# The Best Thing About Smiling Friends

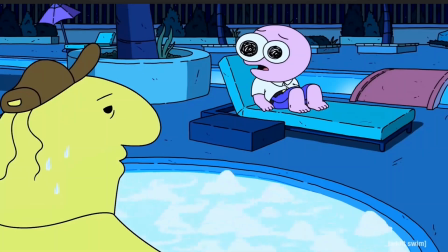What is the best thing about Smiling Friends? Is it the natural witty dialogue? Is it the hilariously designed characters? Or the blending of different animation styles? Well, it's hard to say, but today, I want to talk about something which often gets swept under the rug in animation, and that is some sweet, sweet background art. A couple weeks back, I made a video talking about Netflix's new animation, Farzhar, and how ugly it looks,
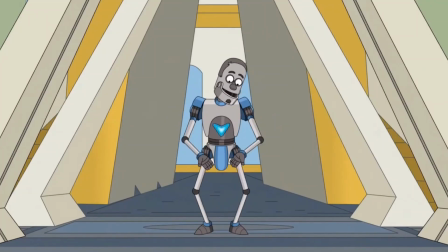and the backgrounds are so flat, so lifeless, there's like no shading, no different angles.
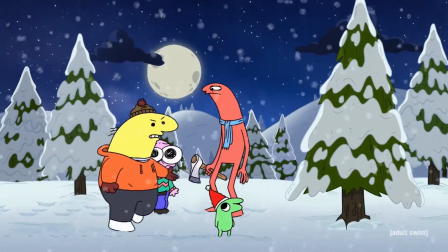It looks like stock backgrounds, but Smiling Friends is the opposite of this. In just one season, they've managed to create one of the most unique looking animations in years.
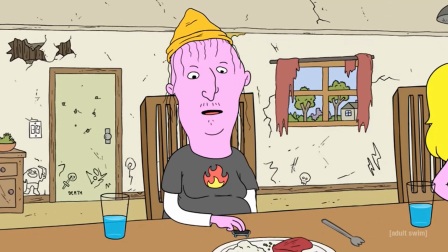I could spend hours and hours just finding new stuff and listing every little detail in the background art and why it looks so good, but instead I'll spend 8-10 minutes.
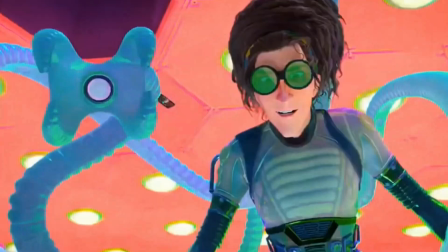Let's go! Now what I love so much about animation is, it's an art form where really the only limit is your imagination.
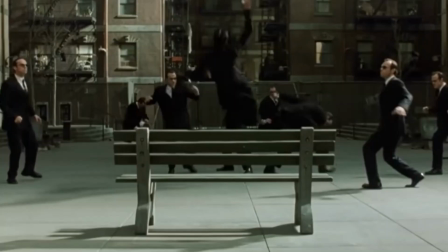For live action, you're kind of bound by a set which fits in with your budget, and you have to work around real world physics or it looks a bit… off.
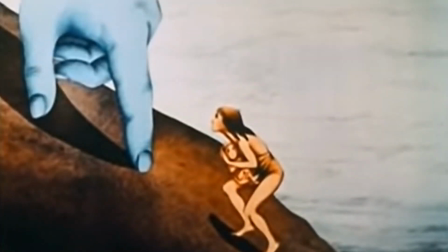But with animation, you can draw whatever you want.
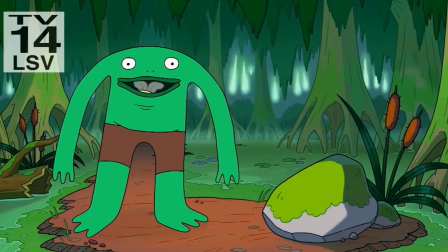And for a wacky comedy where there's just so many kooky crazy characters, Smiling Friends manages to pack so much life into its background art. Now, an important part of your background art are the characters. These are the people that are inhabiting the world you've created. And in Smiling Friends, no two background characters look or feel the same. Yeah, some are human and some are… to be honest, I don't really know what they are. And that's the point. You're constantly seeing crazily designed, goofy characters in the background, but for the most part, they're just going about their everyday lives, doing normal everyday things.
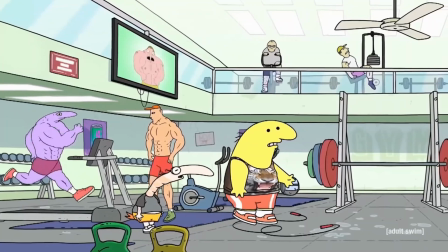In the episode where Pim and Charlie are trying to cheer up Mr Shrimp Man, they're strolling through the gym and all the background characters are just working out to the max.
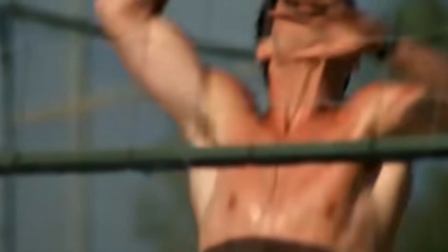You know, they're getting their pom pom, they're getting sweaty and wet and wild. They're interacting with the environment. They're only at this gym for like one minute but you get such a great idea of what this gym is like just from the background art.
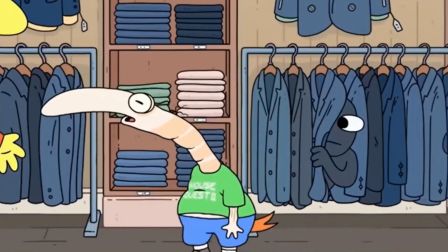And it wouldn't be right to make this video without shouting out GeneRackMan. I have no idea what this guy's deal is.
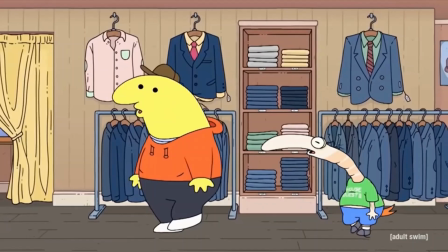Who is this man? What's his story? Is he okay? Why is he blue? See all these questions that I'm asking just from one little two second background gag.
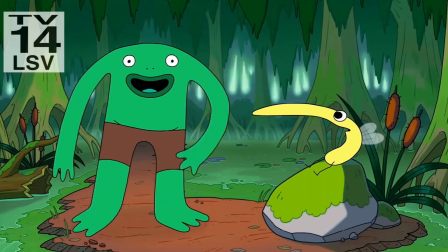During the episode where the smiling friends are trying to cheer up disgraced actor Mr. Frog, they take him to a book signing to meet his fans.
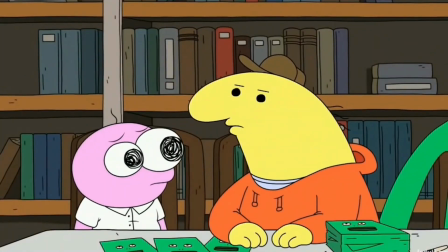How wholesome when the focus is on Mip and Charlie and their backs are turned. Just off frame, Mr. Frog is seen doing a huge line of something or other.
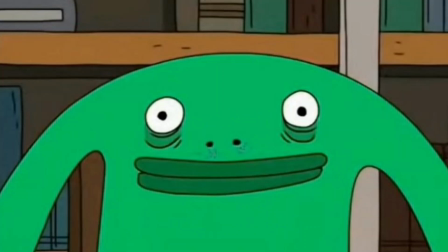And then when it zooms back out, he's got all this purple shit under his nose like a dirty little fiend. It's quite a subtle moment that you might miss on your first viewing, but it helps to explain what he does next.
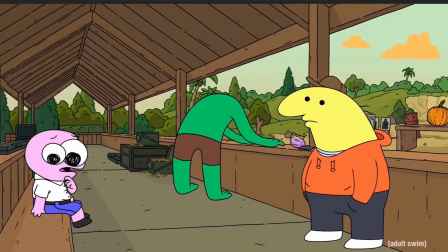Later on, Mip and Charlie are chatting away while Mr. Frog is going all Rambo on some targets.
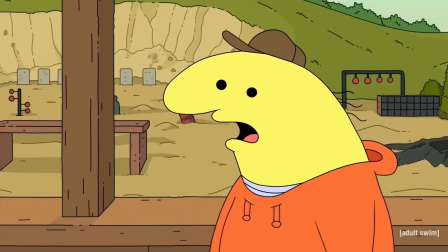And then it cuts away to just Pim and Charlie.
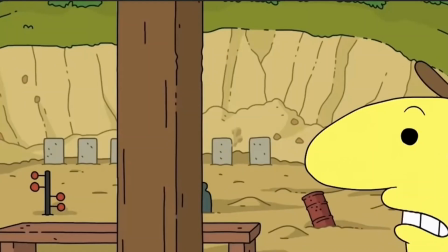Now, they could have saved some time and just had the shots be heard in the background, but they show the shots hitting the sandbank behind the targets and the dust clouds getting kicked up.
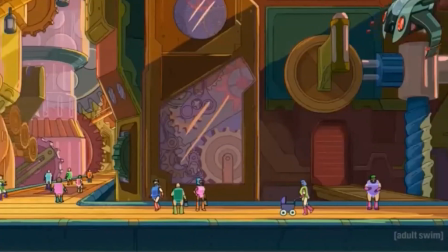Andy misses every single shot because he's a little fucked up. Animation always feels more immersive when the characters interact with their environment. Another really subtle choice that Smiling Friends makes is making its characters feel vulnerable,
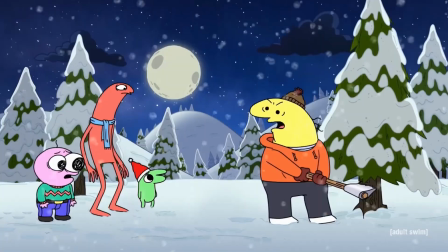not in terms of emotion, but in terms of they could get hurt or killed at any moment.
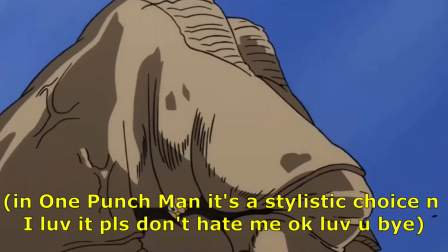In a lot of animation, characters can take an insane amount of damage and then by the next episode they're fine or they just get back up and carry on fighting,
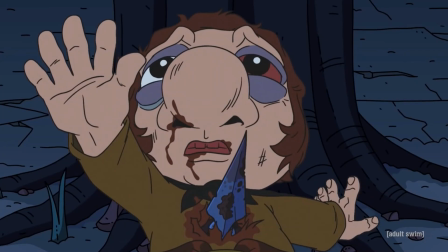which can work if done well and depending on the style. But in Smiling Friends, characters just die all the time or get chunks taken out of them, it's crazy.
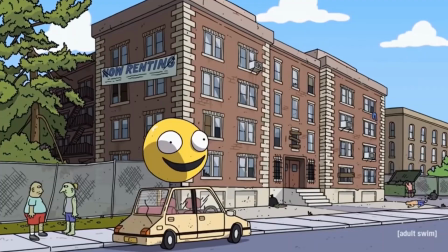Which brings me to another great running gag, which is all the random dead bodies just in the background of shots. Half the time I don't even notice them, I'm like, is that a dead guy? Is that a dead guy over there? Might be.
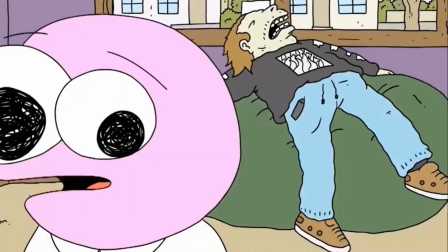It just adds so much more mystery like who is this guy? Why is he dead? How did he die?
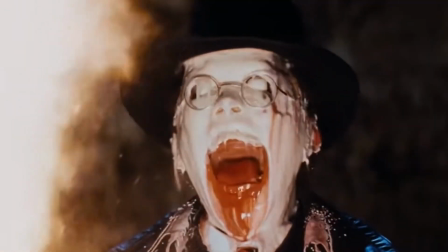Why is no one saying anything? How come no one's noticed that this guy's soul has been shucked straight out of him?
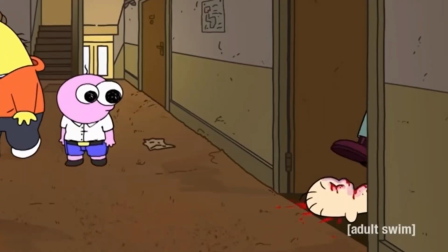What is going on now? This one's a bit less subtle But the way this guy's head gets stamped into spaghetti and Pym and Charlie just don't say anything is so gold
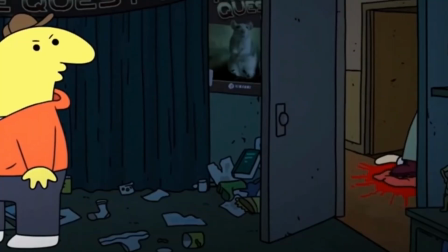And then later on when Pym leaves the apartment his head can still be seen getting stamped on outside the door It's not even part of the scene or the story It's just oh, yeah There's a guy getting his head stooped out.